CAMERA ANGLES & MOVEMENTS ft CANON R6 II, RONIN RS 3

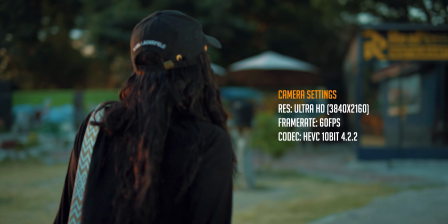Camera settings, I have set it to Ultra HD.
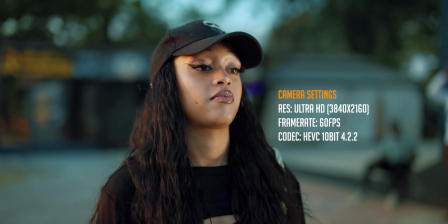The frame rate is 60 frames per second, and the video codec that I'm shooting on is HEVC 10-bit 422.
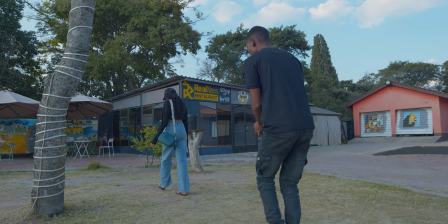So the first camera movement is the follow tracking movement.
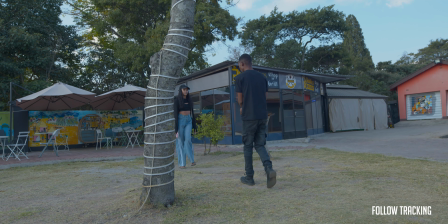This is where you follow the subject from behind, giving an impression that you are following them, you are walking with them from the back.
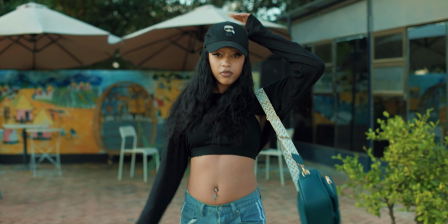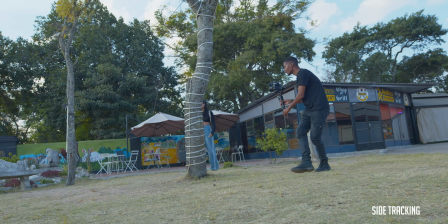Another camera movement that I use a lot is side tracking, and what I like to do with this movement is to find something in the foreground.
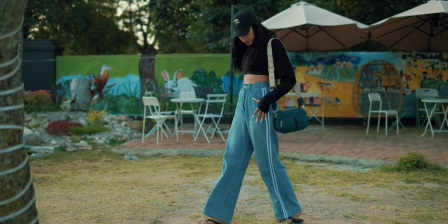So I'll take a wide shot and then take a close-up shot, and then when I mix them in post,
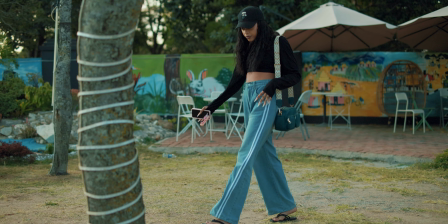I'll cut the wide shot to the close-up shot, making this seamless transition.
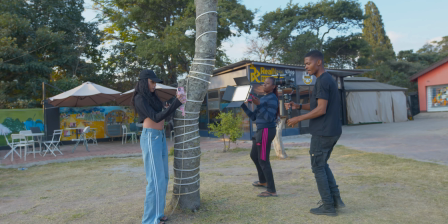Then we come to my favorite camera movement, which is the orbit shot or the parallax movement.
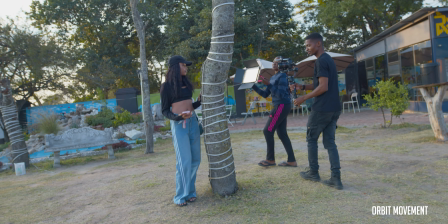This is where you put the subject on the center and you move the camera around them, showing more of the background.
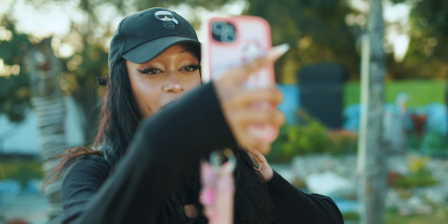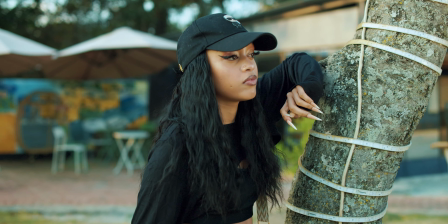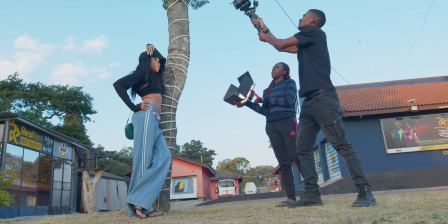You can be creative with some of these movements, and one of the movements that I like a lot is mimicking a jib movement.
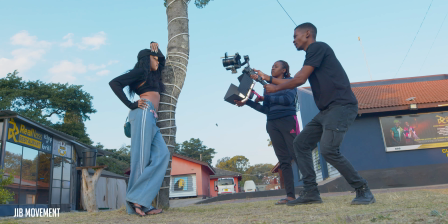This is where you bring the camera down whilst tilting it up, or move the camera up
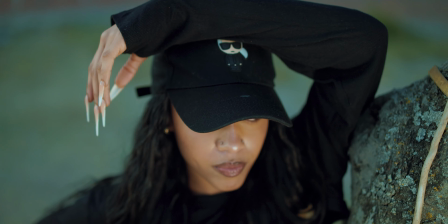whilst tilting it down, giving this cool shot that looks like it was shot on a jib.
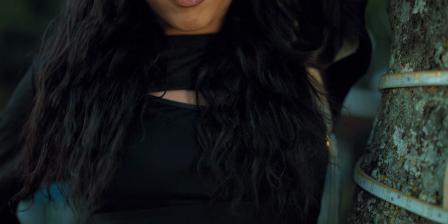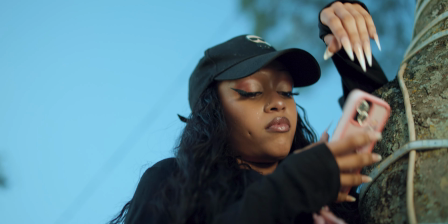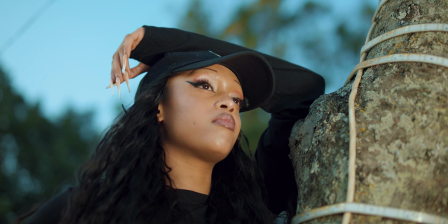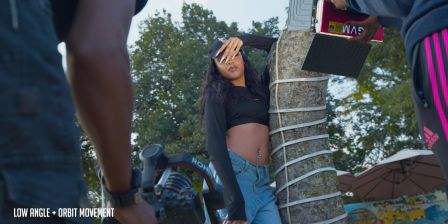Shot that is mixed with parallax movement. This is mainly to show the dominance of a subject in your video.
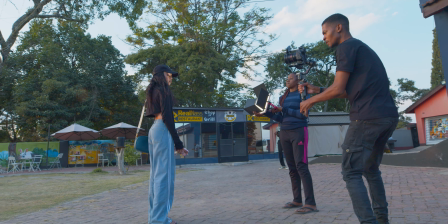Another creative way of how I use parallax movement is to have the subject look in
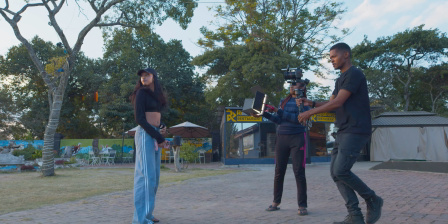the opposite direction of the camera to create this dynamic looking shot,
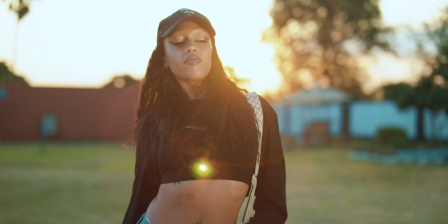and these kind of angles make your videos look really cinematic.
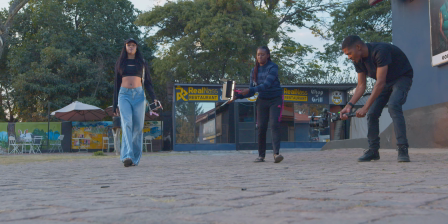Then you can get creative by combining some of the camera angles and camera movements.
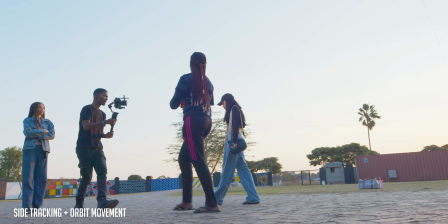Like in this shot, I'm using side tracking whilst creating parallax movement to create this dynamic looking shot.
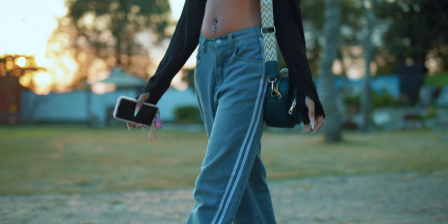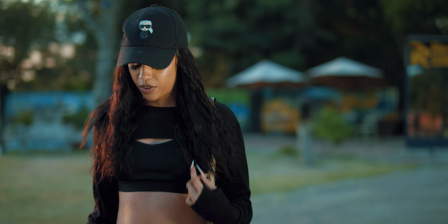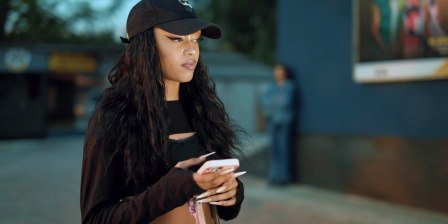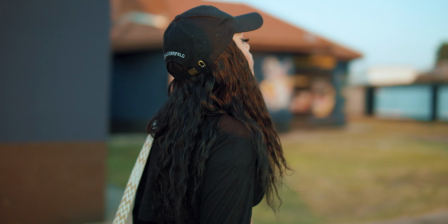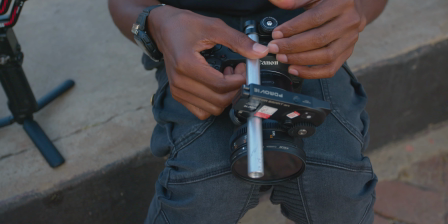For those of you who say, hey, we can't buy a Cine lens together with that PD movie LiDAR autofocus, what do we do?
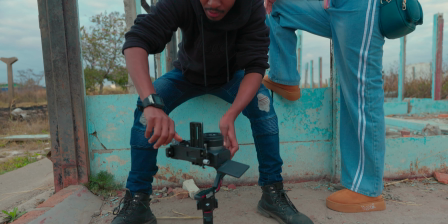In these clips, I just used the 50mm
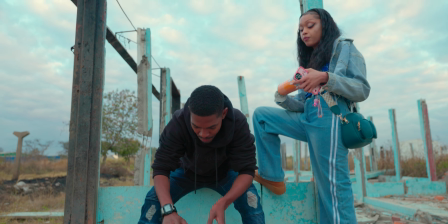f1.8 that came with the Canon R6 Mark II to shoot the same clips that I just showed you before.
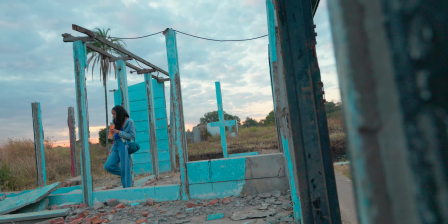So the first movement is the follow tracking movement, just like before.
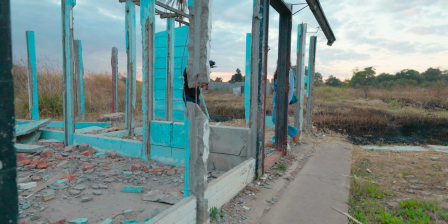And I have combined it with a lead tracking, where you track the subject from the front,
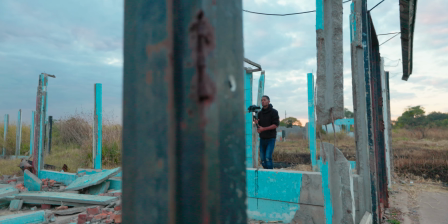combining it with an orbit shot to create this dynamic looking movement.
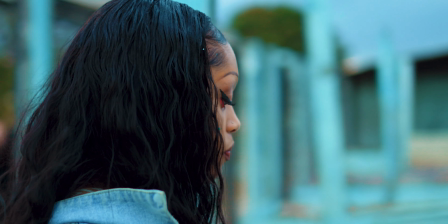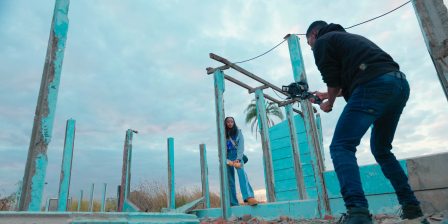In this shot, I'm combining a rising whilst tilting together with a parallax movement, and see the results that you get.
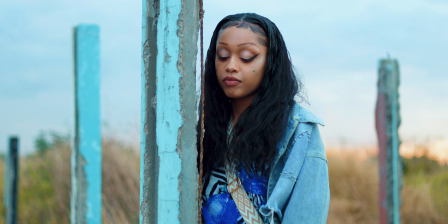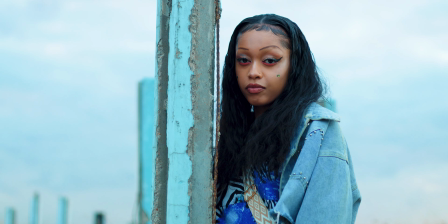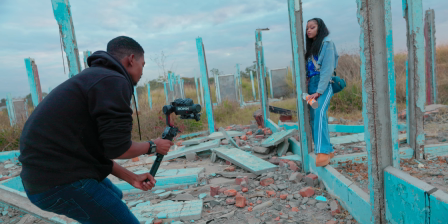In this shot, I have combined the parallax movement,
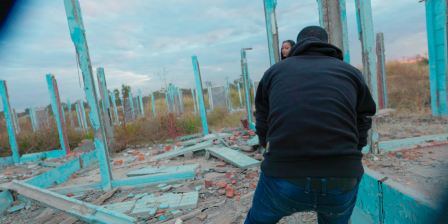then rising the camera slightly and pushing it forward to create this dynamic look.
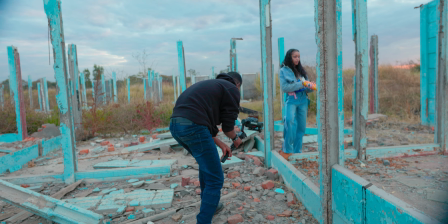In this movement, I'm pushing in the camera whilst rising the camera without creating a jib looking shot,
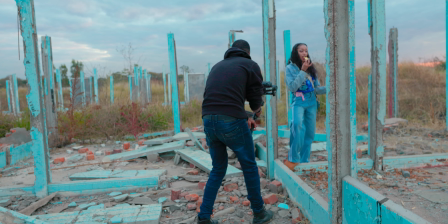mainly to focus on what she's doing.
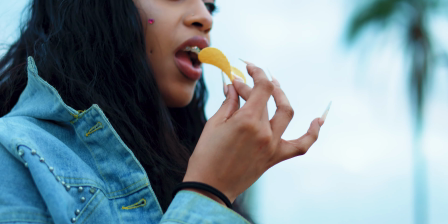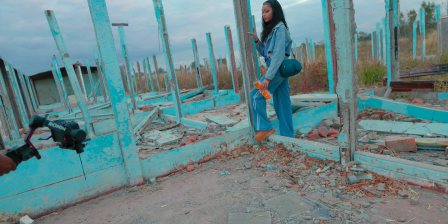So another cool trick here is I'm doing an orbit shot. I'm starting with a medium shot, then do a close-up,
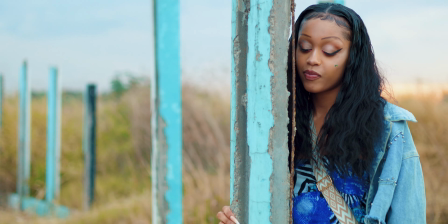so that when I combine them in editing, I have a dynamic looking shot that cuts seamlessly.
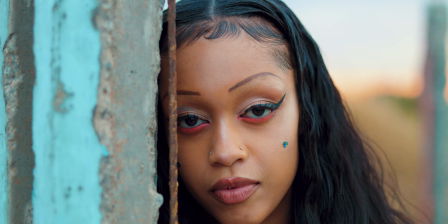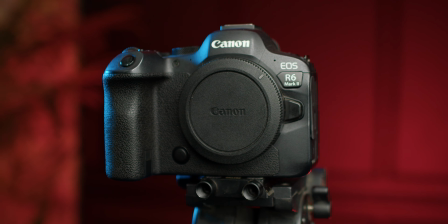So in case you have the Canon R6 Mark II and you want to achieve these kind of videos,
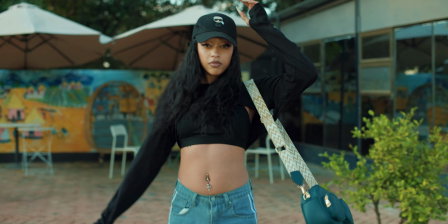the one thing that you need to keep in mind is your lighting.
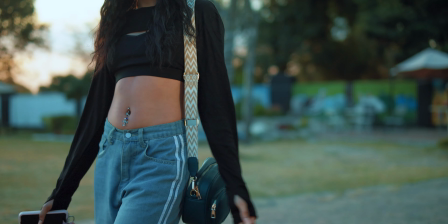As you can see, I shot all these clips at golden hour when the sun is slightly on the other side,
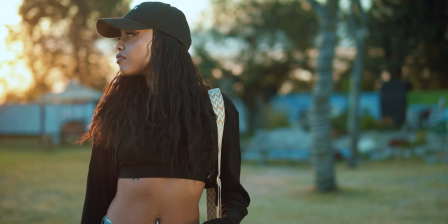and it makes the videos look cinematic.
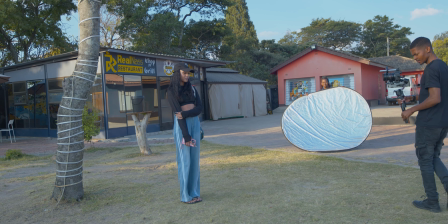And also you need to have a sort of like a reflector to reflect some of those light back into the shot.
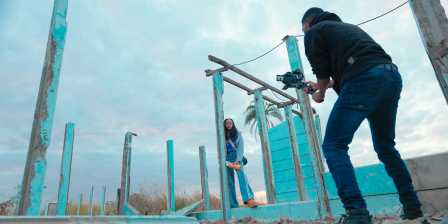Some of the other clips I didn't have a reflector, but the video still came out nicely.
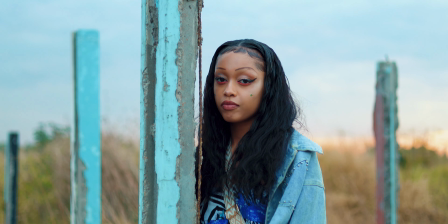And you have also to know your camera direction, where the camera is facing.
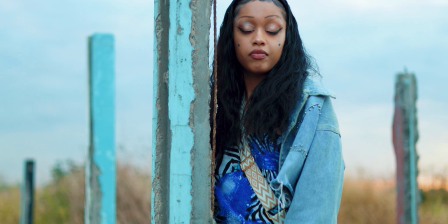So what I like to do is to put the sun at the back of the subject.
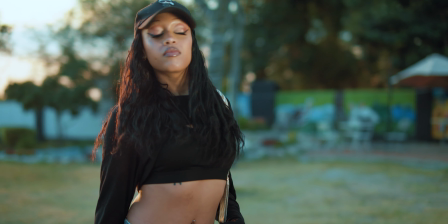That is one of the things that you need to pay attention to when, as far as lighting comes into play when you are using natural lighting.
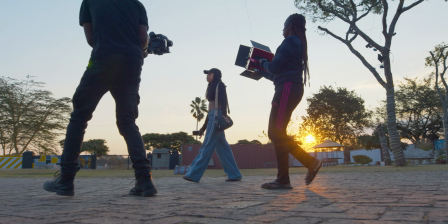And if you want to learn a lot of this kind of stuff, I have a course, DSLR cinematic filmmaking,
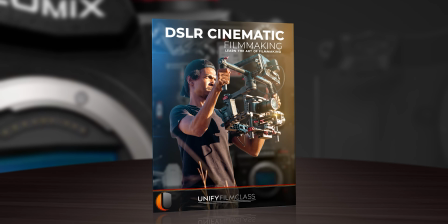where I go through some of the camera movements, camera angles, lighting, and every other technique that you can learn.
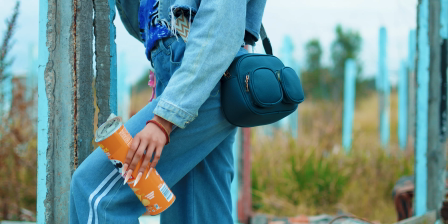You can check my course at ufc.unifyinventive.net. And if you have enjoyed this video, make sure you subscribe, because I'm posting almost every day.
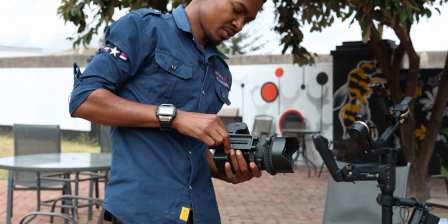I have other videos from other cameras that I'm gonna be posting. This is it.
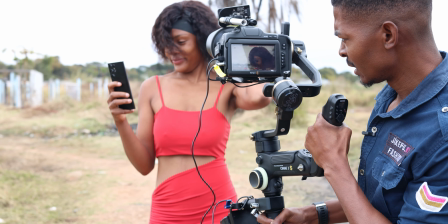Peace.